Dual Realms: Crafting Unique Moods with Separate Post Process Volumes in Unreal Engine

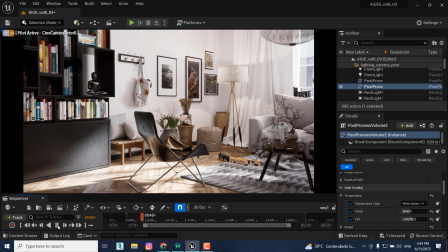Hey there, fellow creators. Today we're gonna embark on a journey into the captivating world of post-process volumes in Unreal Engine.
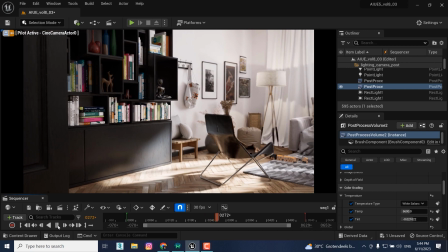Join me as we explore the power of customization and how we can use separate post-process volumes to craft unique moods in different spaces.
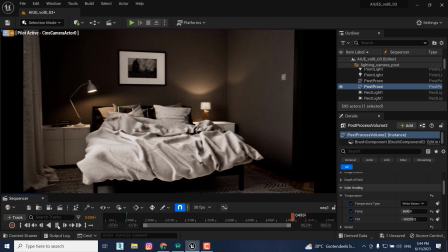Step into our living room, where a bright and serene atmosphere welcomes you, perfect for relaxation and rejuvenation.
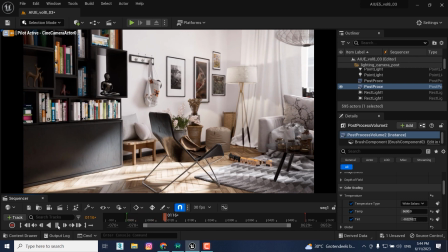But venture into the separate room, and you'll be embraced by a darker and cozier ambience,
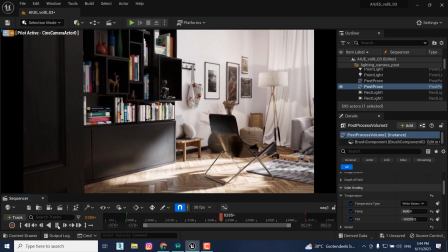perfect for intimate gatherings or quiet moments for solitude.
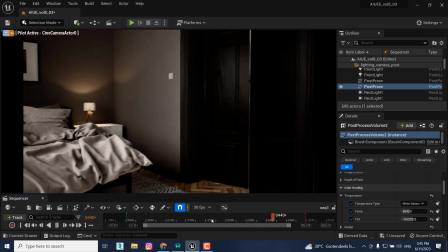So, get ready to unlock the secrets of manipulating post process
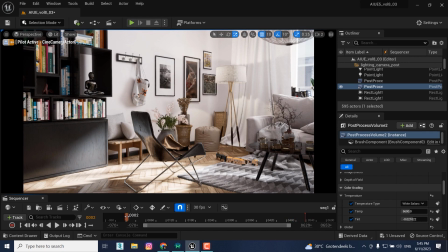effects to add depth and character to every corner of your virtual world.
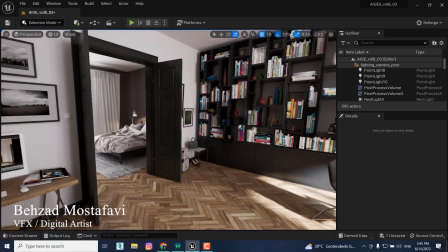So let's take a look to our interior space that we got in this project. And as I mentioned, this project contains two post-process volume effects.
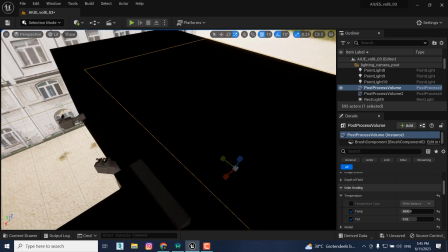The first one, which you can see from this view,
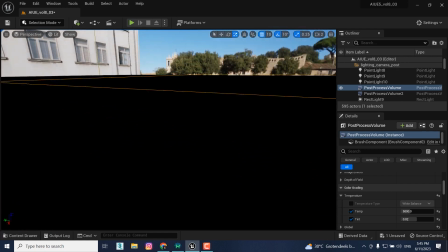covered the living room space, and the borders is obvious with those yellow edges that we got here.
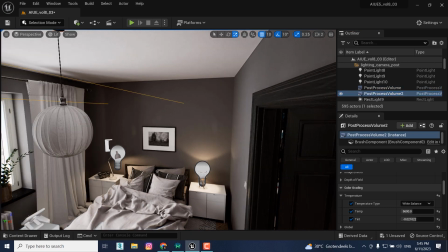And the second post-process volume, which I've used in this project, covered this area,
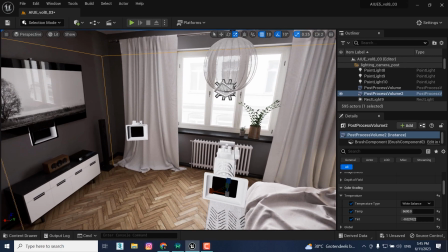which also is obvious with those yellow edges.
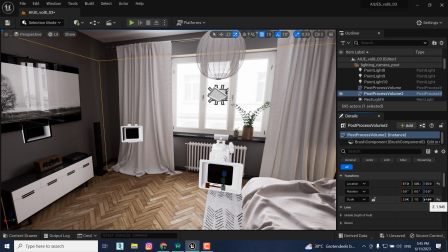And I'm going to increase it in terms of height from the scale section of the details panel. And you can see that the borders are increasing and it covers more spaces.
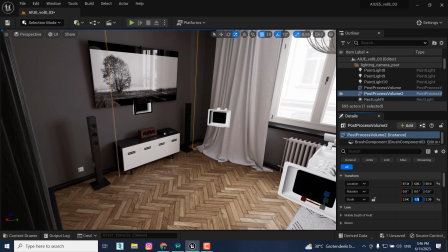So the point is that using two separate post-process volumes to add different
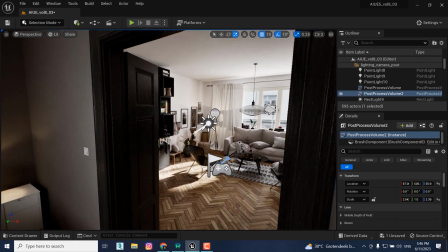moods allows us to precisely control the visual atmosphere of each space in our virtual world.
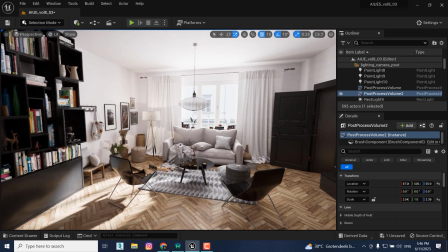By customizing the settings within each volume, we can manipulate factors such as brightness,
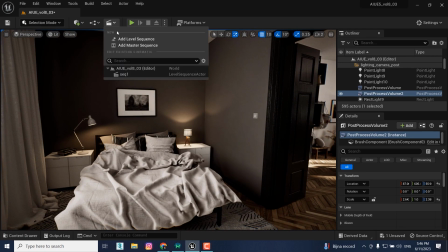contrast, color grading, and more to create distinct and immersive experiences. Whether it's a bright and airy living room that exudes
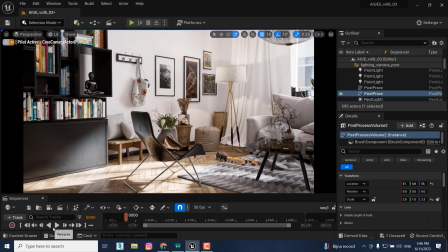tranquility or a dimly lit and cozy room that evokes a sense of intimacy,
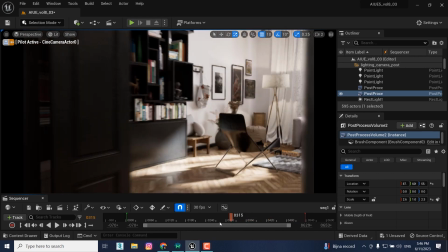the power of these individualized post process volumes enables us to shape the mood and ambience,
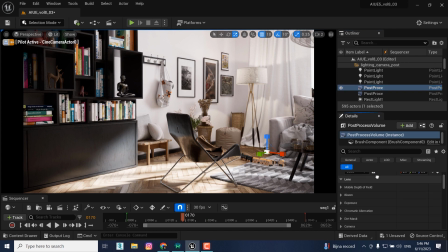bringing our virtual spaces to life with captivating emotions. So, I want to take a brief look on these post process volume effects that I've used in the living room and also the separate room.
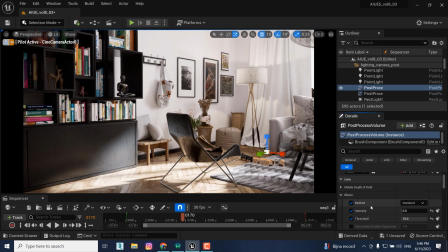So the first change that I've made was the bloom effect, which was on the standard mode with the intensity of zero point 0.8 in the living room.
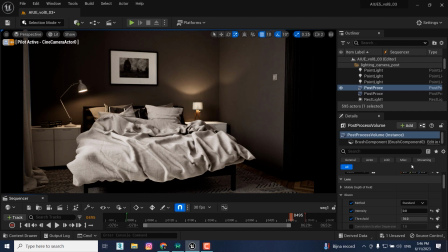But in this room, I changed the mode to convolution. And as you can see, I have increased its intensity to have more bloom effect on the lights.
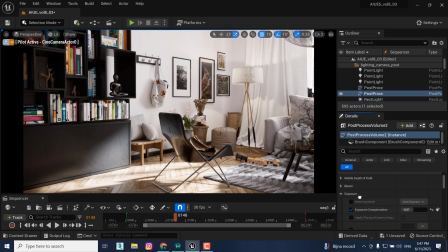And also, I have some minor changes on the exposure of the room. So you can see that the exposure intensity was on the 0 and minimum and maximum EV100s was set on 1.
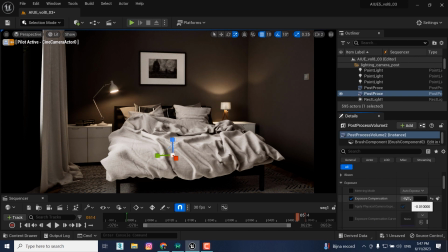But in the room, you can see that we decreased the exposure a bit,
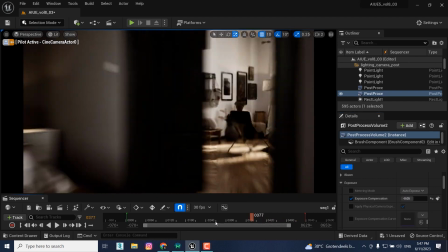something like minus 0.05, which couldn't have remarkable impact, but that was enough.
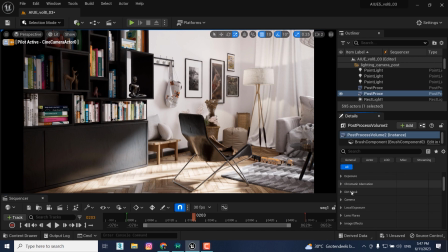Also, we have some changes on the chromatic aberration.
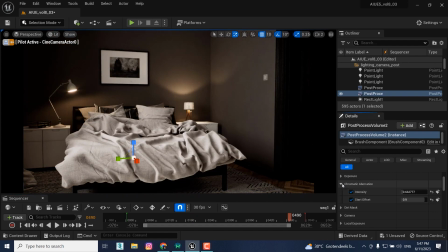Well, I've increased the intensity of chromatic aberration to add more depth on this space, and also I've added more vignettes to zero point 0.6, but I want to have more lens flare of those lights, those artificial lights that I've placed on the lights over there.
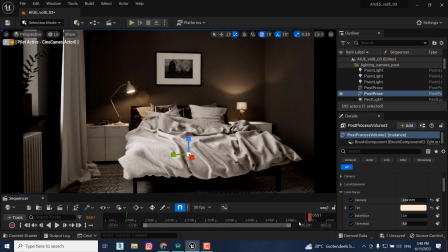So when the camera starts to rotating on the bed, we could have those cozy lens flares over there.
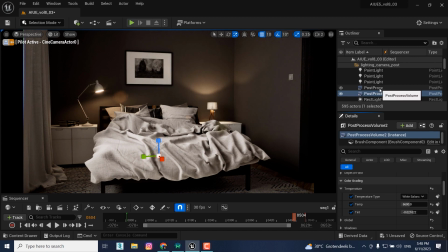But in terms of color grading, we have remarkable changes between these two post-process volumes.
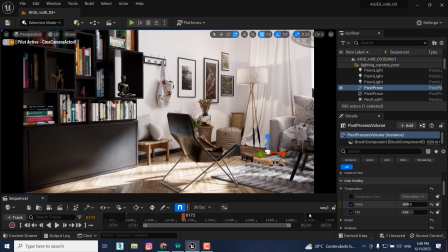And the first one was the temperature, and you can see that we have some cold temperature on the living room, but in the room,
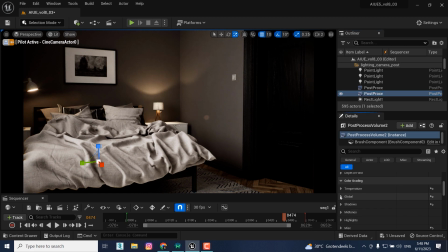I've increased the temperature of this space to have more warm feelings. And as you can see, I've decreased the amount of saturation of the global lighting in the room space.
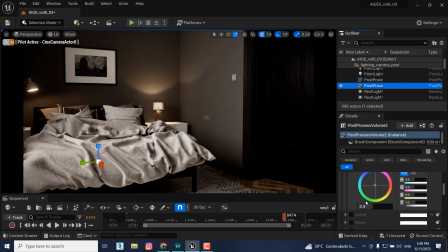And after that, we have some remarkable changes in the contrast and gamma of the shadows. So let me just expand the shadows, and you can see that in the contrast of the room space, I've decreased it to have less sharper shadows.
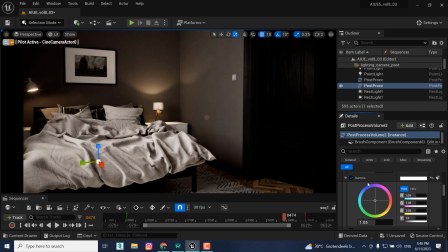And we have some changes on the gamma, and gamma of the shadows determines the balance between darkness and lightness,
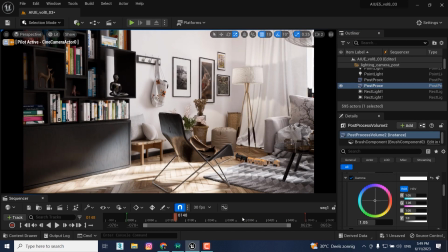influencing their overall contrast and intensity of shadowed areas, which I wanted to be more balanced in the room space.
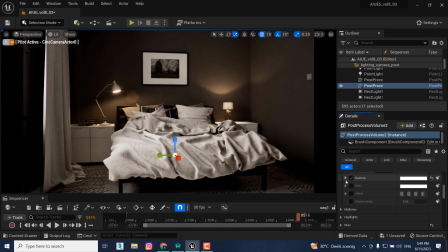So I decided to decrease it to something like 1.05 rather than the post process volume of the living room. And finally, I have added the grain effect to add some subtle texture or noise to the image and enhancing the visual quality and creating a filmic or vintage look.
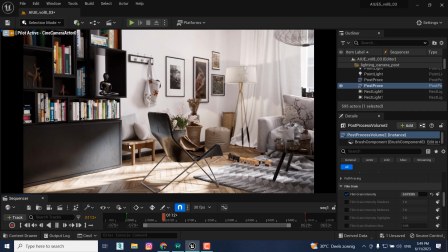But In our quest to create the perfect mood, it's important to exercise caution when making changes to the post-process volume settings.
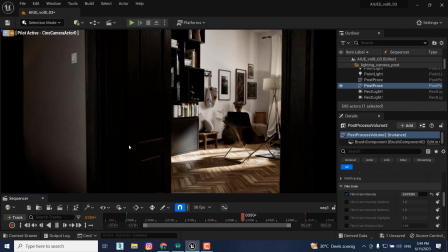While it can be tempting to make bit adjustments, it's crucial to remember that subtlety is key.
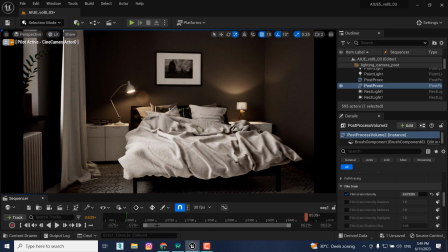Overdoing it may lead to an unnatural or exaggerated appearance, compromising the overall presentation.
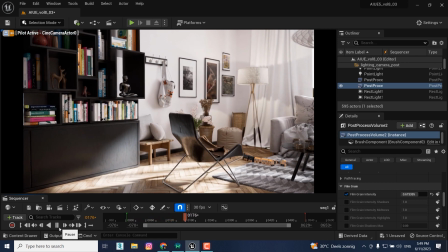So let's approach it with a mindful touch, delicately enhancing the ambience without overpowering the scene.
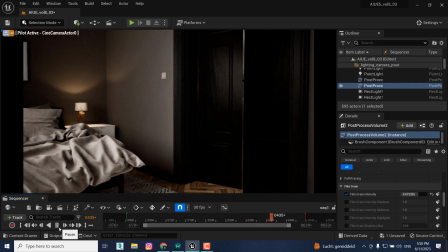So, if you enjoyed this video and found it helpful, don't forget to hit that like button and subscribe to the channel for more exciting Unreal Engine content.
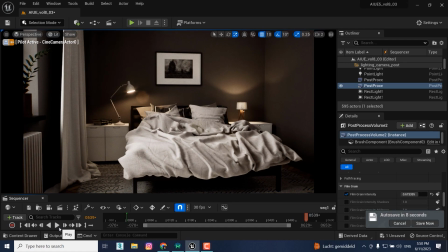See you in the next videos.